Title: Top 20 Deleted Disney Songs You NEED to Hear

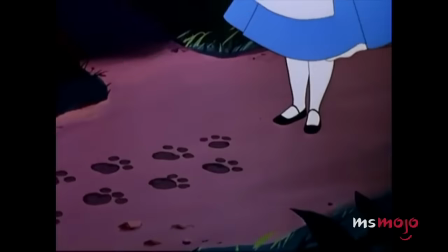However, it turns out that the recycled verse had replaced another song originally set for the cat.
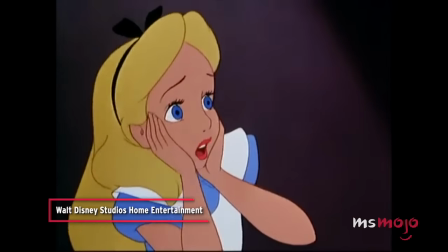"'My head begins to jingle most every time I nod, 'cause obviously, quite obviously, I'm
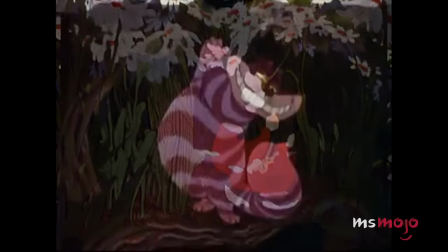odd.'" The appropriately titled, "'I'm Odd,' featured the strange feline reveling in his peculiar ways and weird tendencies.
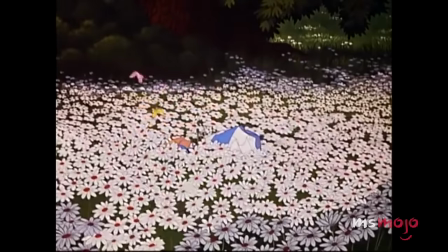"I own a feather pillow, but I slumber on the sod, 'cause obviously, quite obviously, I'm odd."
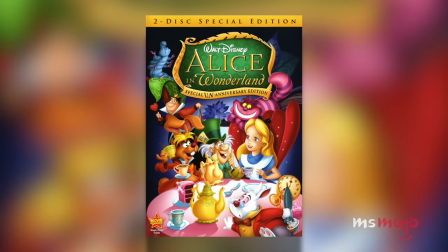Years later, the song was rediscovered and recorded as a special feature for the special Un-Anniversary DVD, with a bouncy,
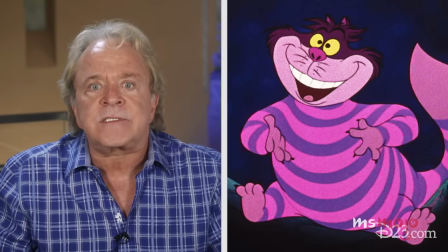bizarre rhythm and singing provided by Disney voice acting veteran Jim Cummings, giving us an odd taste of what almost was.
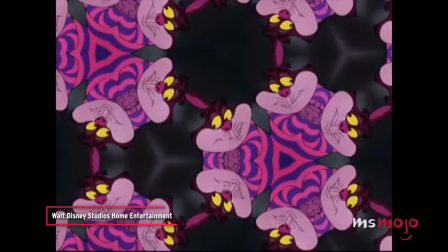"'Cause obviously, quite obviously, I'm weird."
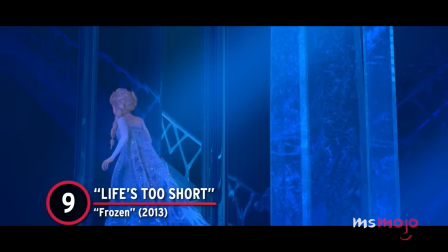Number 9. Life's Too Short, Frozen.
"I came all this way today to give us a fresh start."
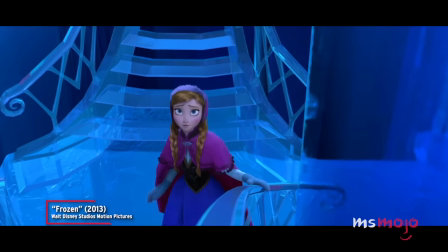Before the reprise of For the First Time in Forever, the original song planned for Anna and Elsa's reunion was more upbeat and dramatic.
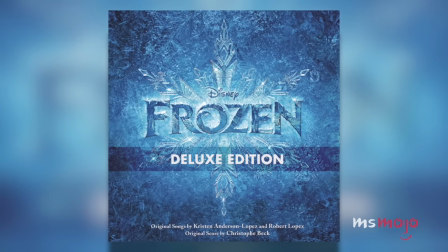"Life's too short to miss out on a sister like you."
In Life's Too Short, the two want to be together again.
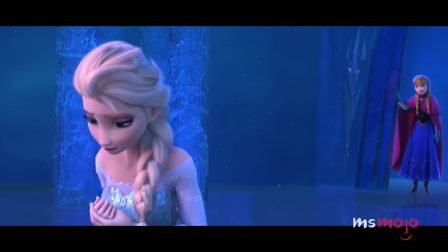But Anna feels the only way that can happen is if Elsa puts the gloves back on and conceals her powers once more.
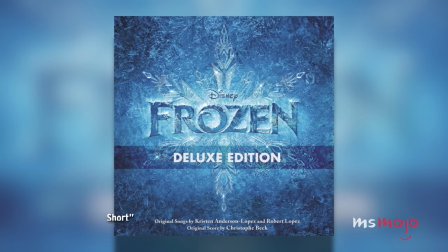"So that's been your plan, to force me back in a cage. Whoa, whoa, don't get upset, let's get back on the same page."
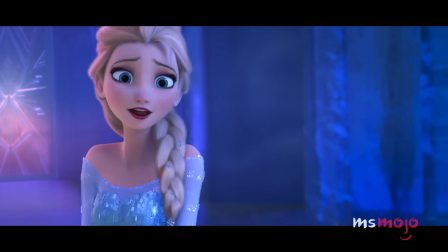This leads to a confrontation that's later resolved in a melancholy reprise.
"I guess I'm just not the sort.
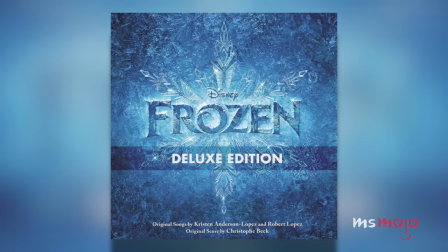Now all I know is life's too short."
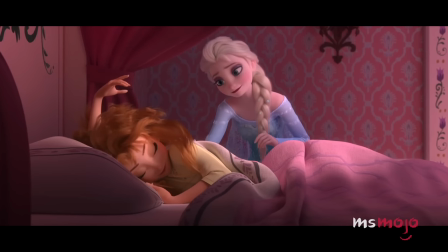While it could have added some additional drama, both the track and reprise were cut from the final product,
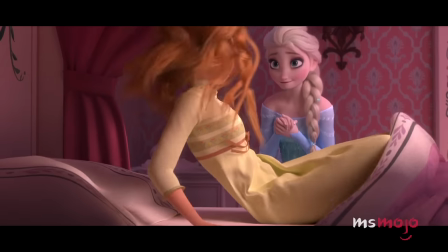but they were still good enough to be featured on the deluxe soundtrack, and the melody would later be reused for Frozen Fever.
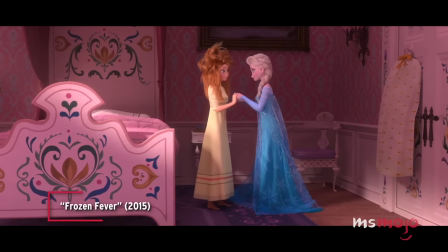"You've never had a real birthday before, except of course the one just spent outside my locked door."
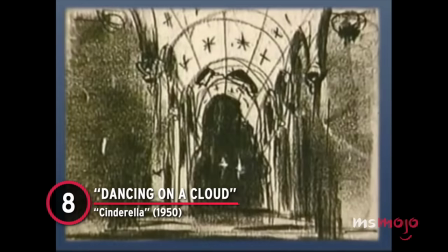Number 8. Dancing on a Cloud, Cinderella.
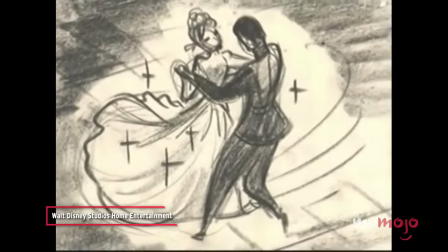"Dancing on a cloud, I'm dancing on a cloud."
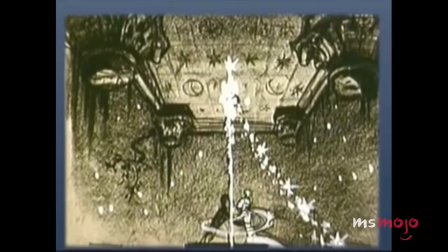You know how love can sometimes make you feel like you're walking on air? Well, that's the feeling this lovely duet was meant to convey.
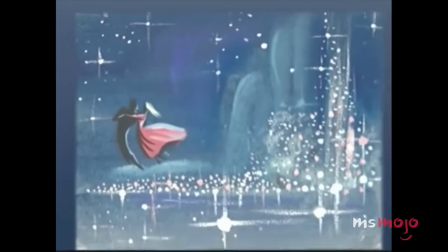"The moon and the stars appear, bringing romance for two."
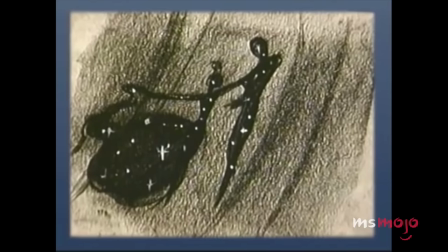sung by the titular princess and her Prince Charming, Dancing on a Cloud was originally supposed to appear during their first meeting,
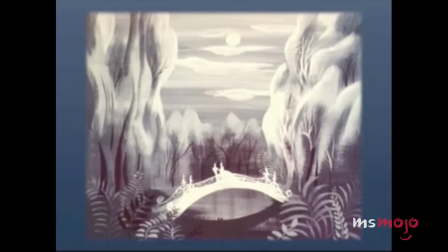where the pair become so swept up in romance that they imagine themselves to be dancing in the sky.
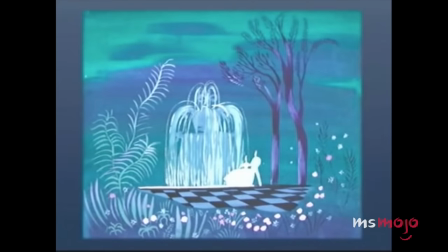I just can't believe that I found you.
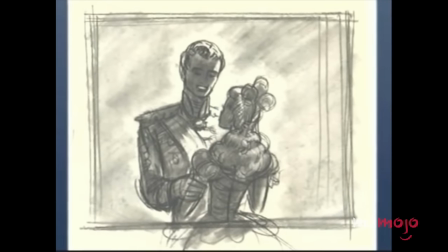I just can't believe that it's true.
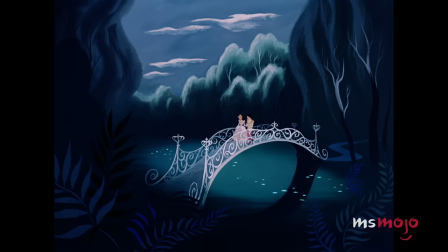While the sequence was storyboarded, it ended up being scrapped and replaced with the more grounded So This Is Love.
So this
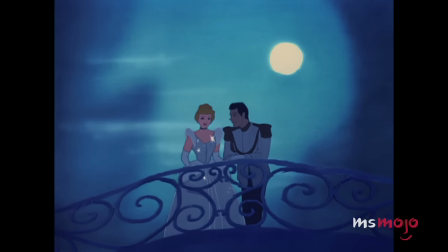is
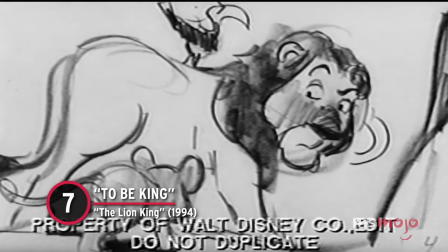love.
Number 7, To Be King, The Lion King.
To be king is a huge obligation.
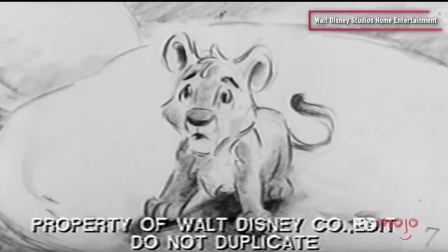It's not just a license for fun.
This forgotten royal African beat was to feature Mufasa, alongside Zazu and a few loyal subjects,
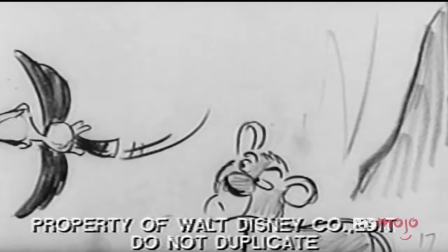singing to young Simba about the perks and responsibilities of being the king.
To be king is a daunting position.
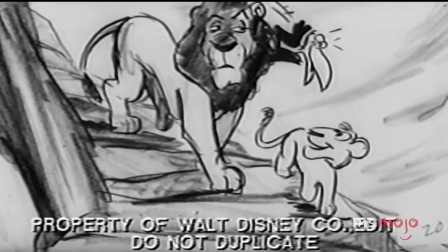But who gives a hoot when you're hot?
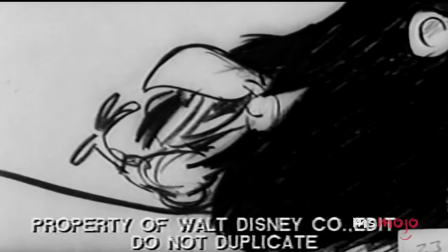Unfortunately, the number didn't make it past the animation phase, as it didn't quite suit James Earl Jones' singing voice.
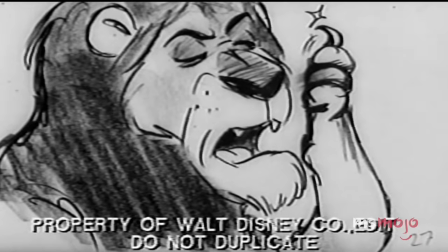Not only that, but a tune like this doesn't seem very fitting for a serious character like the late king.
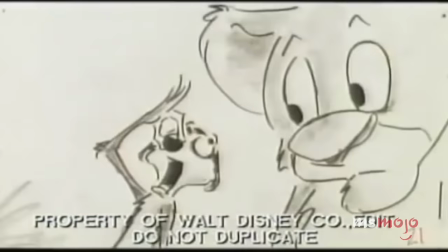Unlike Timon and Pumbaa's Warthog Rhapsody, which suits its characters well.
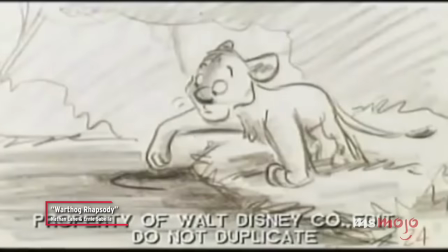Your guide must be this rhapsody.
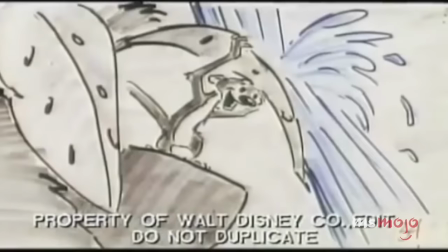I get up when I like. He's got it all worked out.
This deleted song sounds a little out of place.
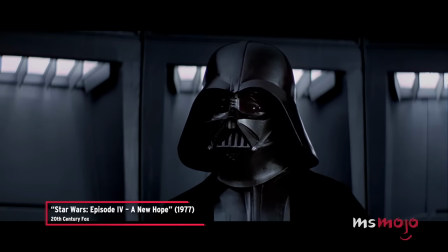Still, it's pretty fun to hear Darth Vader sing a jaunty tune.